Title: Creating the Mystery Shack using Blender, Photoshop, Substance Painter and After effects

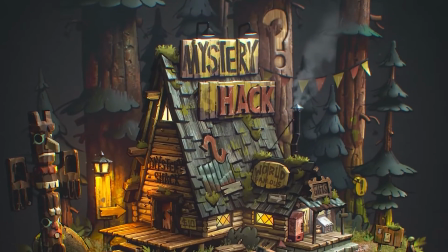Hello, welcome. Thanks for picking up this little tutorial. My name is Ian and I'll be walking you through how I created this diorama.
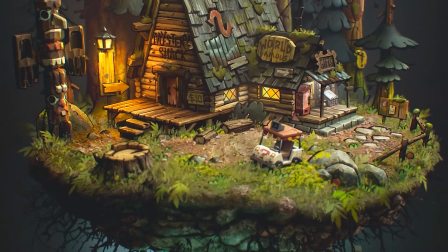A quick note about myself, I was the art director for Gravity Falls a million years ago and I got to help design the Mystery Shack.
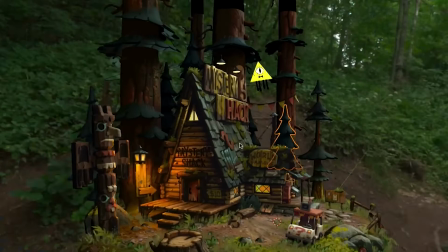So this project was done for the 10-year anniversary of the series,
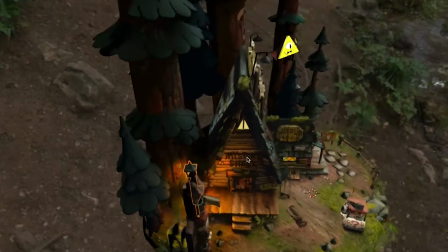but it was also a personal project of mine that I made as an opportunity to learn some new tools and techniques, which I'll share with you here.
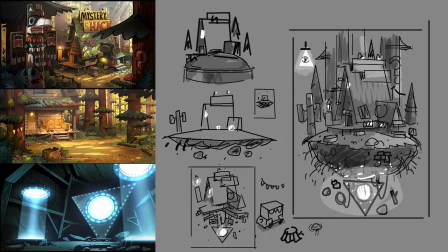Here's a preview of what we'll be covering. Starting with design in Blender, we'll block out the model and rough in the camera layout.
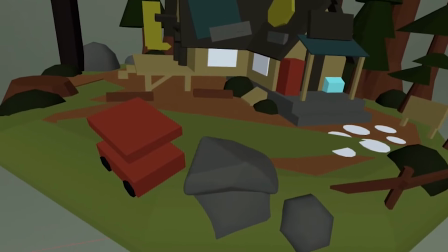Modeling will mostly be handled in VR using Gravity Sketch with further refinement back in Blender.
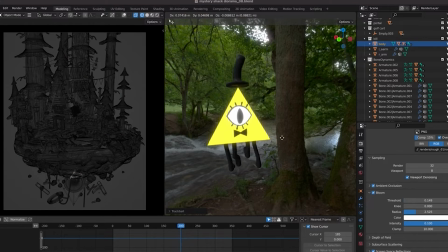Rough shading, lighting, animation, and layout lock will happen next, followed by some basic texturing in Substance Painter.
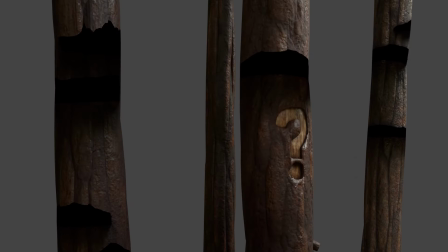From here, renders will be generated and we'll paint over all of them in Photoshop.
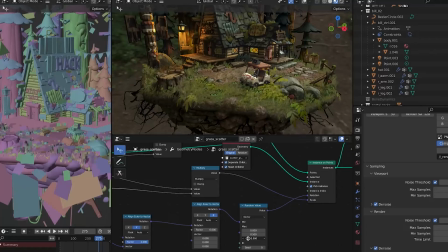Back in Blender, we'll project our paintings onto the mesh and further refine our scene by scattering cards, adjusting the shaders, lights, and adding effects.
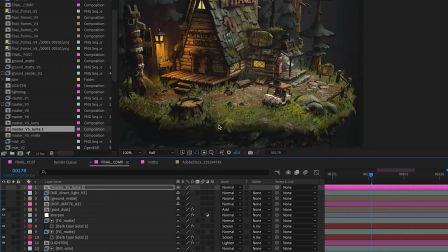Finally, we'll make a variety of render passes for use in After Effects to composite and polish our diorama. Alright, for these two first sections, I will be quickly walking through some of what I was thinking and the decisions that needed to be made before moving on to modeling. This is all simple rough sketching and Blender use. We'll slow down for moments when the demonstrations are more complicated.
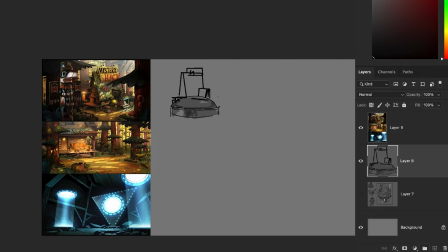Okay, lots to cover, jumping right into rough design. The creative was clear from the start.
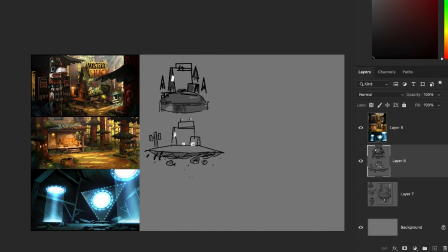I wanted the Mystery Shack as a floating diorama in a textured, almost miniature illustrated style,
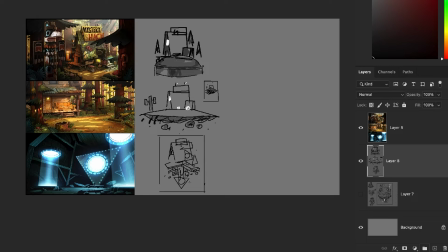with of course some visual nods to the original series background art style.
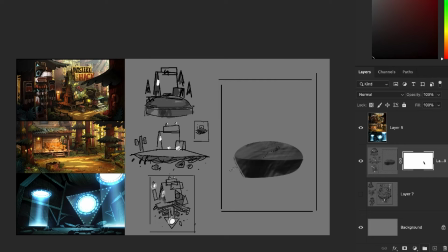The shack would be the focal point with a hint of something below the surface as opposed to only the shack on, like maybe a pedestal.
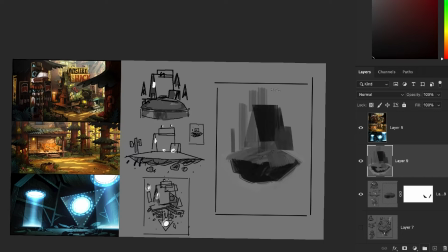And with all the pre-existing design, this step was primarily a question of composition and function.
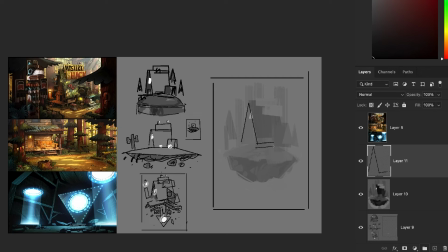What to include, omit, what will animate, camera motion. How do I fit and balance this building shape plus the other elements into the frame?
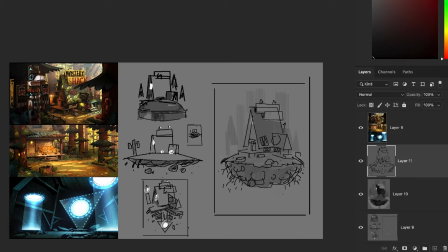And right away it was clear with the top-heavy composition and the triangle-shaped shack that it needed to be counterbalanced by another opposing shape,
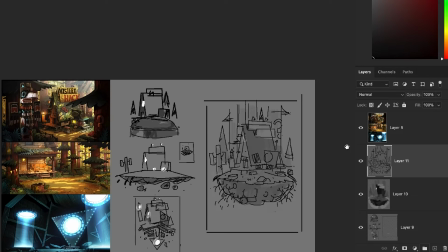with the portal being a natural fit.
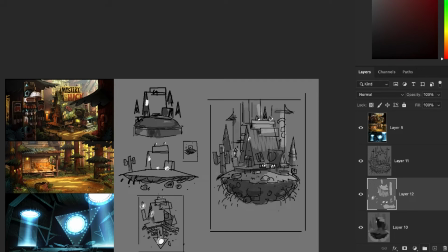And this was great because it allowed for an opportunity to have a dynamic light source that could have some effects like glitching.
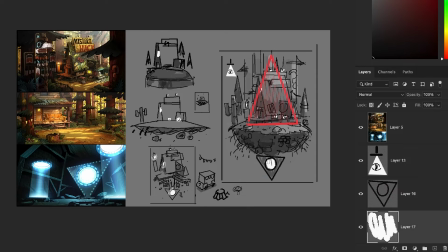And as long as triangles were the theme, adding Bill seemed like a no-brainer. That could be both an animated element and another dynamic light.
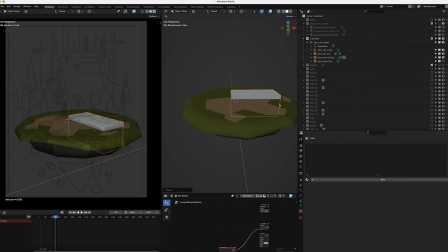Okay, so moving on to Blender, Block-It for the shack is pretty basic.
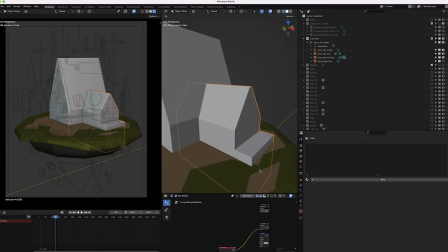The scene just needs enough camera and geometry layout roughed in so we have the necessary context once we're modeling in VR.
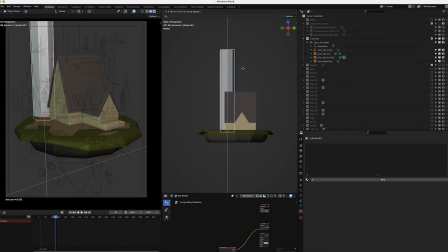Because it can be difficult to evaluate a 2D representation of our model when we're fully immersed in a 3D environment.
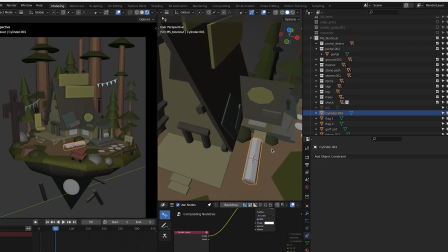Modeling here isn't anything special, you just need basic primitives and some light box modeling,
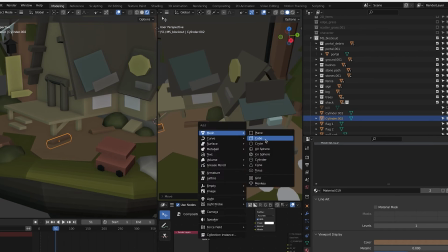so you have rough targets once you're in Gravity Sketch, the VR modeling app that we'll be using.
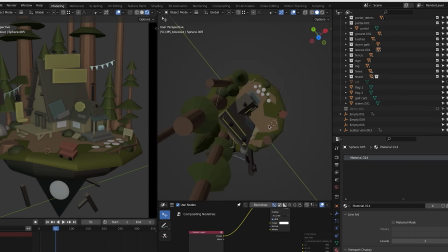So we're just looking to decide roughly how big is the object, where is it, what's its shape. Also, I like putting in some temp color, just to help me evaluate the scene.
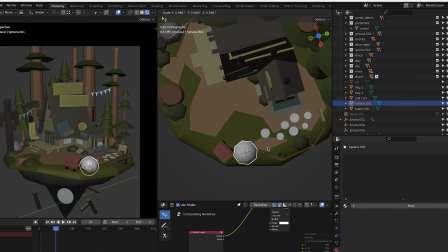More context helps me out at any stage, so some preliminary thought into color temperature and value for my objects is helpful.
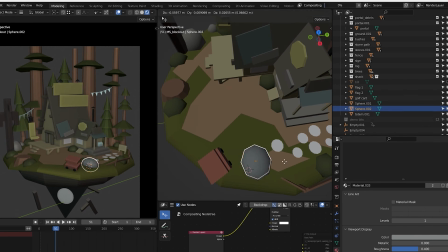Nothing final, but I like to think about more than one element simultaneously for a complicated project like this.
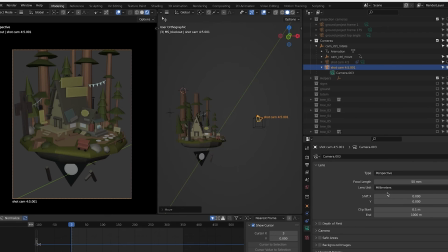It's a good idea to also roughen the camera right away. I settled on dimensions of 1600 by 2000 pixels with a 50mm lens. In this case, worked out to be the sweet spot. Shorter lenses were creating too much distortion, making it difficult to clearly show both the shack and the portal at the same time.
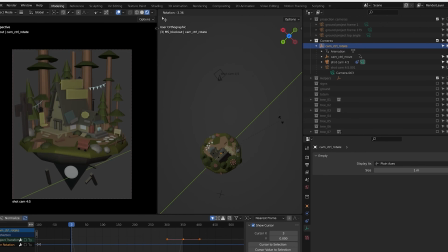Camera animation is also considered, but not locked, just to get a feel for how the model and its silhouette holds up from different angles,
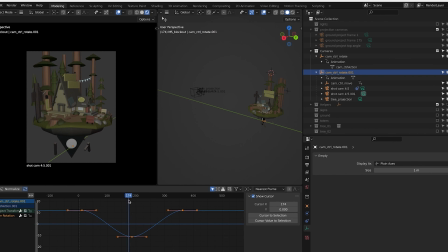exploring the range of motion to help inform modeling decisions. Polishing the camera and its animation will come later, we just need to ballpark it before we get to modeling.